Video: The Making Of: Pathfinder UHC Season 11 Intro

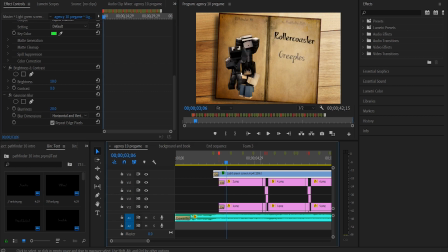4:10 They don't make a terribly large difference, to be honest. But if I get rid of this in total, like, you can see the difference it makes. Once again, the sun rays coming from the top right corner, going down towards the bottom left to
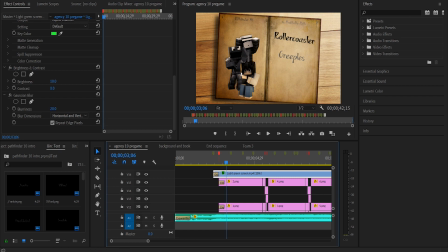4:27 kind of make sense of the drop shadow that's going on. I think that's mostly it for the background and stuff. So let's move on to the players and the text in the book.
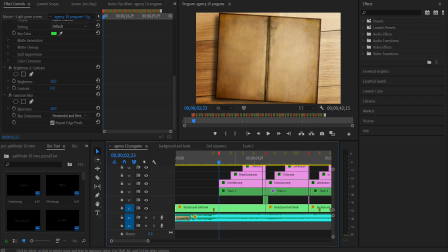4:41 So you'll see once again we have sequences for the teams.
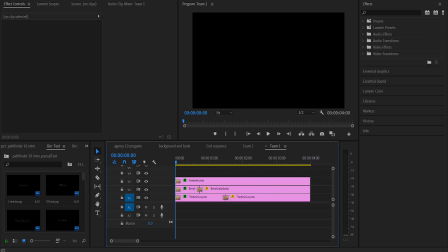4:48 If I open up this team, you'll see that all that is in here is the 3 renders. So what I do is I position them in this timeline here, the Team 1 sequence timeline. And then I bring this timeline into the main timeline.
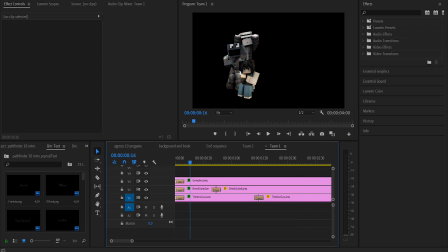5:07 That's the usefulness of sequences, because it helps conserve space as well. So what I use this sequence for is the 3 player arts, but at the same time,
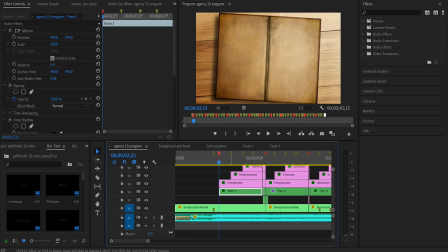5:23 so what I would do, how I got these to work is, originally I had it set up on this layer here, to figure out the positioning of where I wanted the renders to be. And then I would bring them into their own sequence, keeps the positioning.
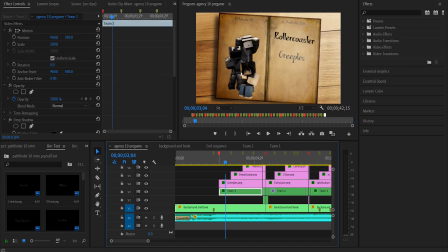5:35 And then what I did is I added the tint effect. So on the 3 beats that there are, I have the players go from black and white to color, basically. That's all there is to that. Just having the players pop in all at once,
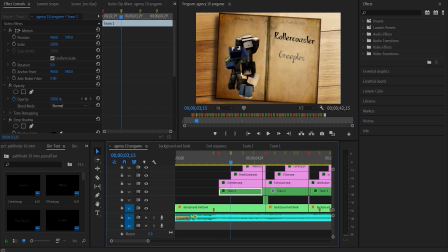5:51 and having the names pop in on every beat, it felt a little bit off. So having it go from black and white to color at the same time that the player names come in, I feel like it worked. It added. So that's about it for the renders.
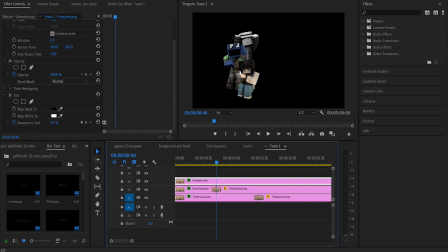6:08 I guess the only other thing I can say, actually, I don't think there's anything else to it. I
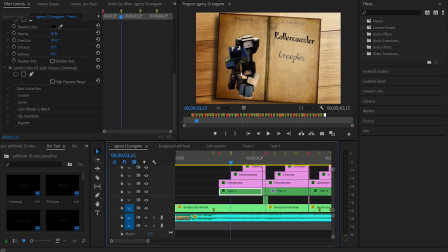6:13 think it's really just, yeah. There is a drop shadow, which you can't see I mean, you can kind of see it. It's there. And then I also have this color preset, which adds a little bit of contrast to it.
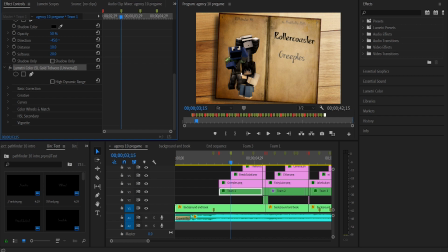6:28 Because this is already a rather contrasty intro in the first place with the drop shadow and the sun rays. So I feel like this just added necessary color. The player renders looked extremely desaturated without it.
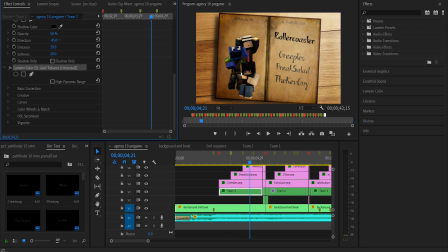6:44 I feel like it fit the brown theme that I was going for, basically. So let's see.
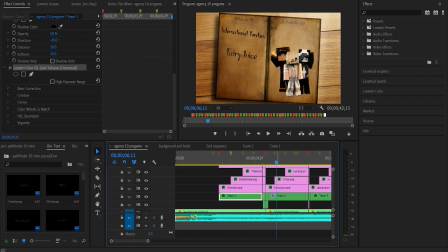6:50 That mostly goes for all the other teams as well. It's the transition if I go into team 2,
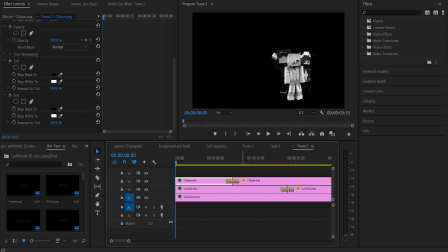6:58 it's the tint at 100%, and then it's no tint, basically.
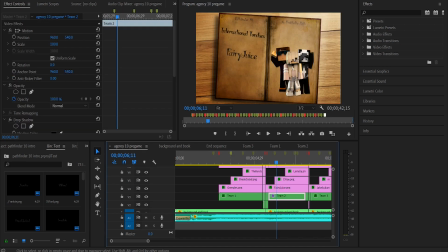7:06 There really isn't that much more to it. It goes from black and white to color on the beat for every other team. And it was just positioning the renders on this timeline and then bringing them into their own sequence.
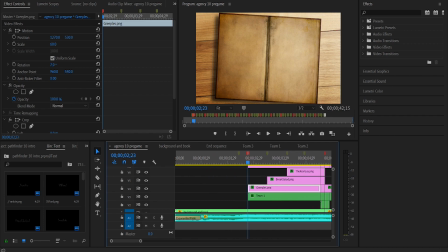7:18 So I'll go over the text now. The text, it's rather simple at first, because it's as simple as a crop effect, basically.
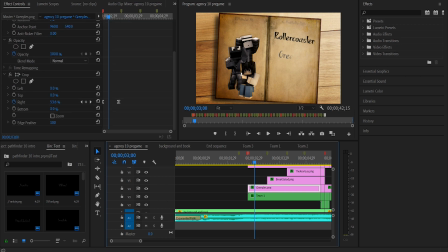7:32 And because I have the text on an angle, the crop is going to come in from an angle, like it should. And it goes from 80% down to 0%, basically. Now, I didn't need to do that, because as you can see, I'm at 18% right here, and Greeples' full name is still there.
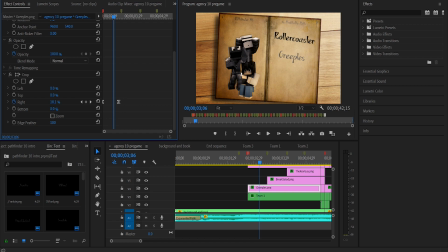7:51 But for consistency's sake, just in case someone has a longer name, I went from 80 to 0. 80 was a number that usually worked well enough for me. So that's that. I have an edge feather 100 on the text to make it look more smooth and faded.
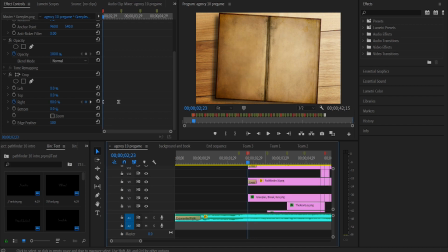8:07 The other thing you'll notice is that the team names are going to come in first.